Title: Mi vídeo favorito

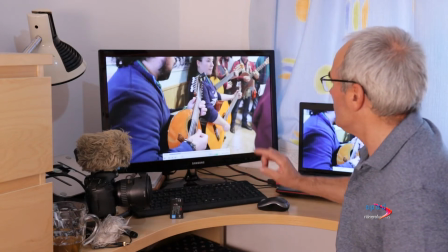1000s
Bien, este es otro momento de suerte.
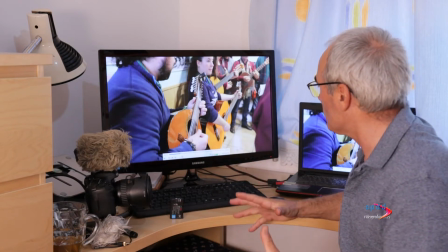1003s
Yo estaba en ese rincón y en este momento comienza la bandurria y justo la tengo enfocada, ¿eh?,
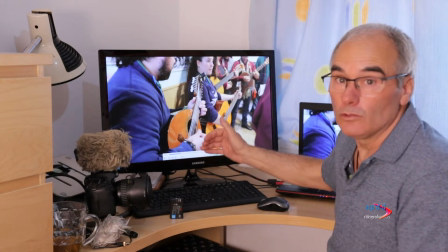1012s
con 1.8, porque no hay otra manera,
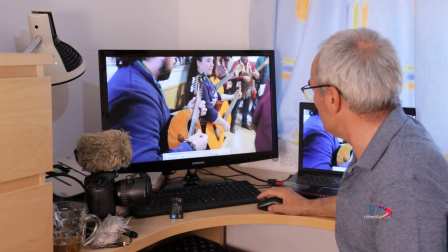1015s
con 18 milímetros de desenfocar el resto, y es un plano que me parece estupendo.
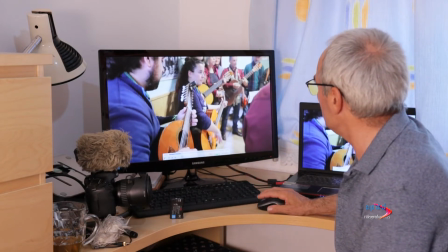1022s
Un plano típico de cine.
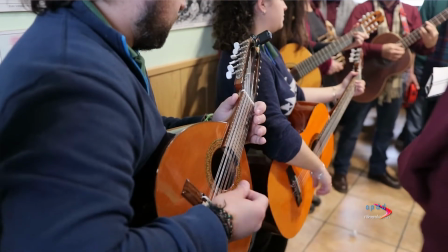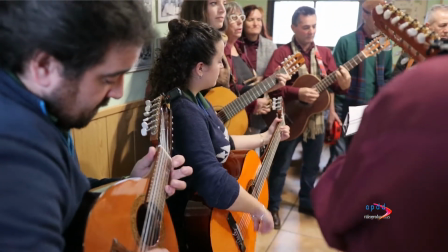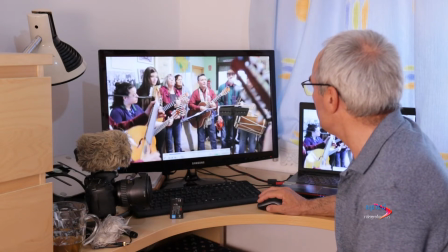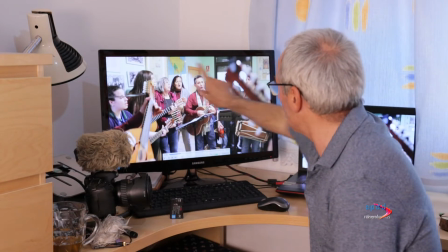1041s
Este plano me encanta también.
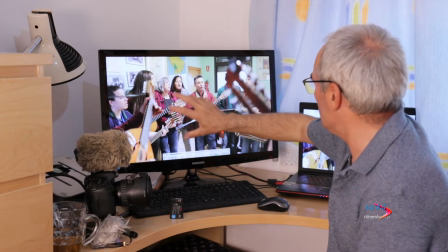1043s
Las guitarras hacen un efecto de marco natural, como si estuviéramos mirando por una ventana.
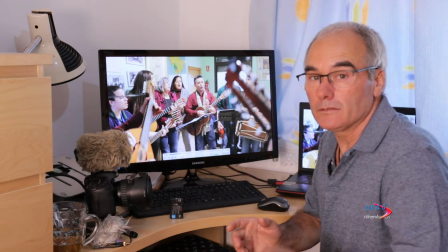1052s
Como el objetivo este que utilizo normalmente, el que está grabando ahora mismo, es el Sigma Art 1.8,
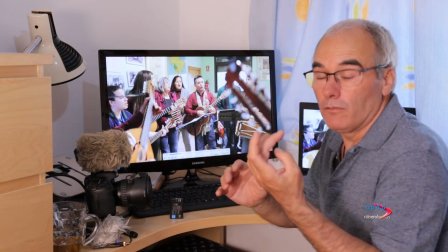1060s
tiene un enfoque y un zoom muy suave,
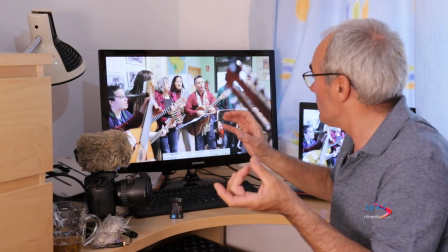1063s
puedes moverlo muy lentamente de tal manera que casi ni se ve y te puedes ir metiendo en la escena.
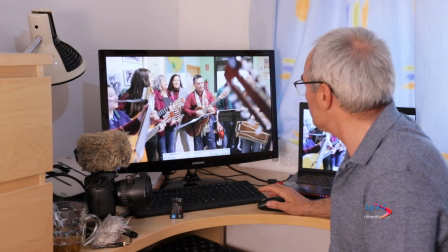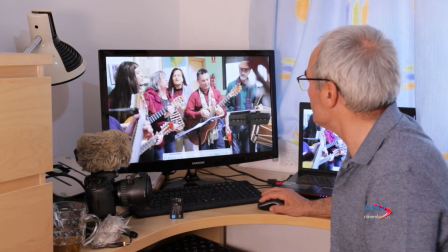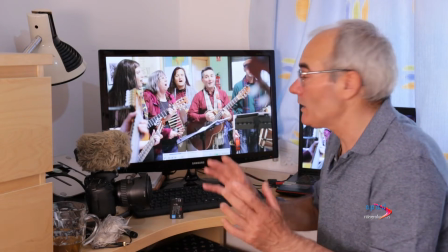1080s
Este tema en concreto es que me encanta porque por una parte
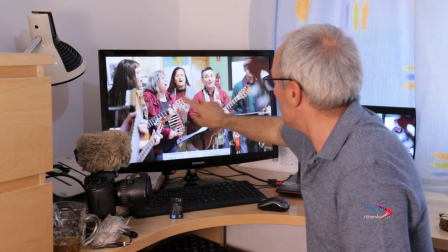1084s
durante unos momentos están cantando las chicas y luego como que contestan los chicos.
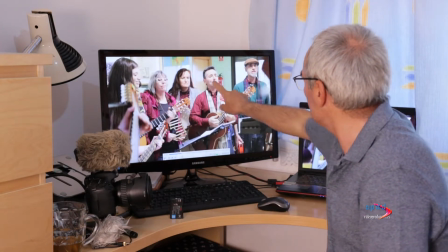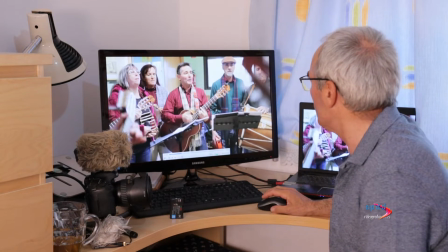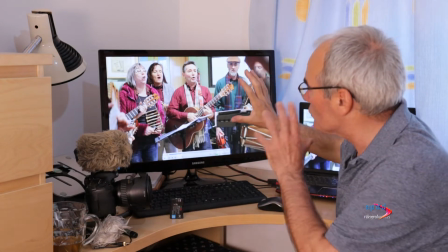1103s
Estos son 35 milímetros, que dan la sensación más o menos como si estuvieras en la escena en ese momento.
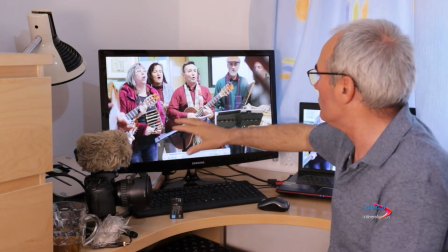1112s
No son 18 milímetros que se te va todo lejos. Estos son 35 milímetros.
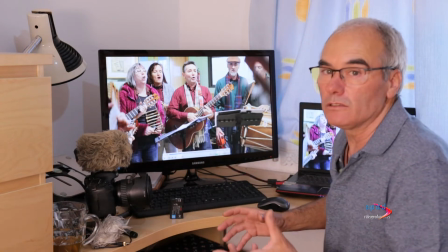1117s
Una focal ideal, porque da la sensación de que es real, como si estuvieras exactamente allí.
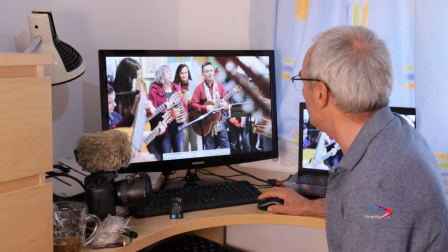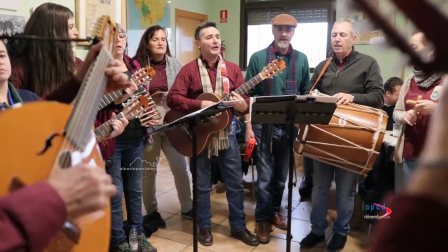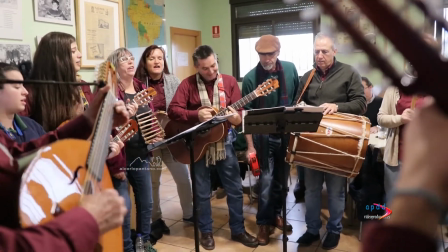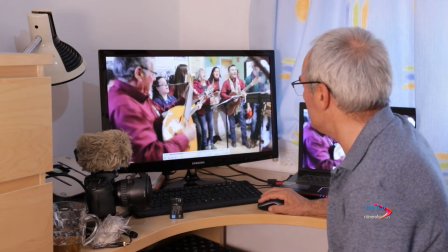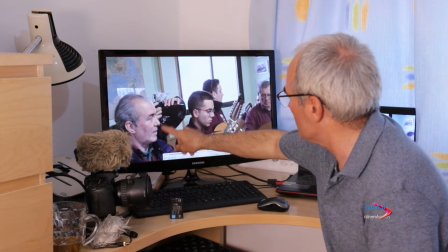1166s
Este es un plano de Josemi. Me parece interesante cómo el señor lleva el ritmo con la cabeza.
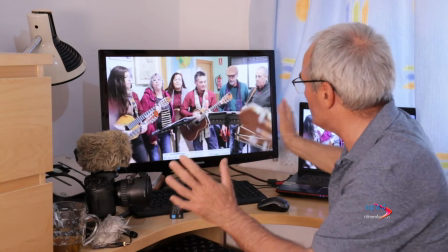1177s
Es otra manera de cambiar planos y que no sea todo tan continuo, porque la música no se puede cortar.
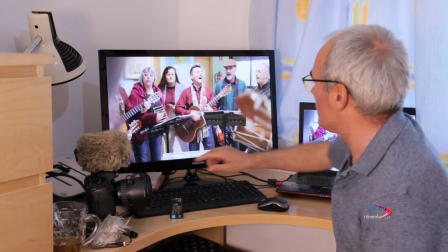1186s
Este encuadre me encanta también.
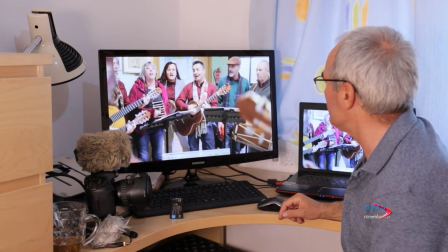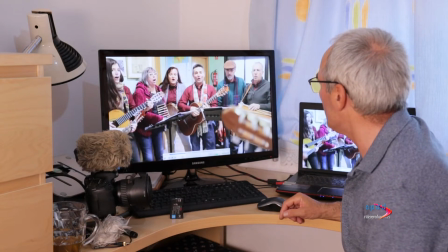1196s
A las cabezas.
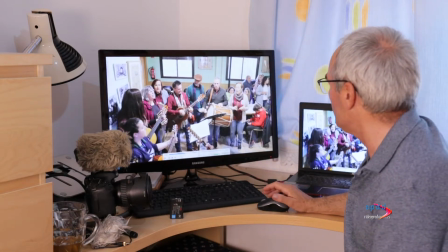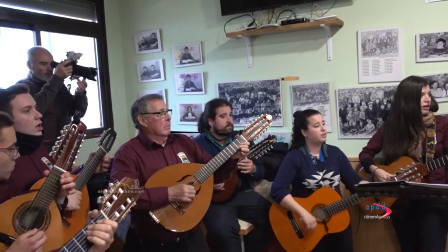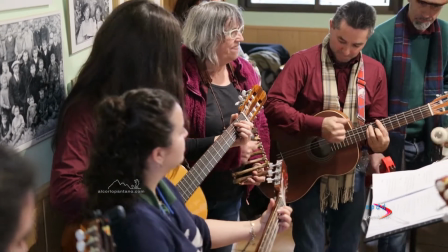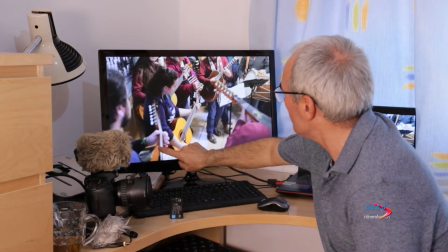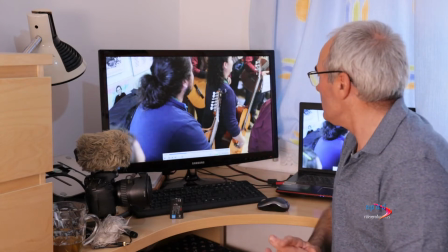1237s
Bueno, pues ahí otro momento, el quinto ya, donde me pilló perfecto, en el lugar que yo quería estar.
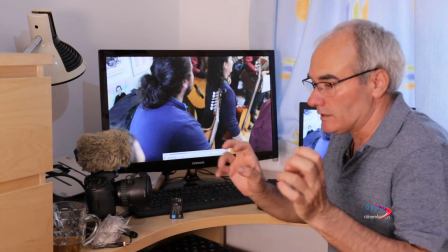1244s
Sabía que estaba terminando la canción, que estaba la bandurria sonando, pero no sabía dónde estaba.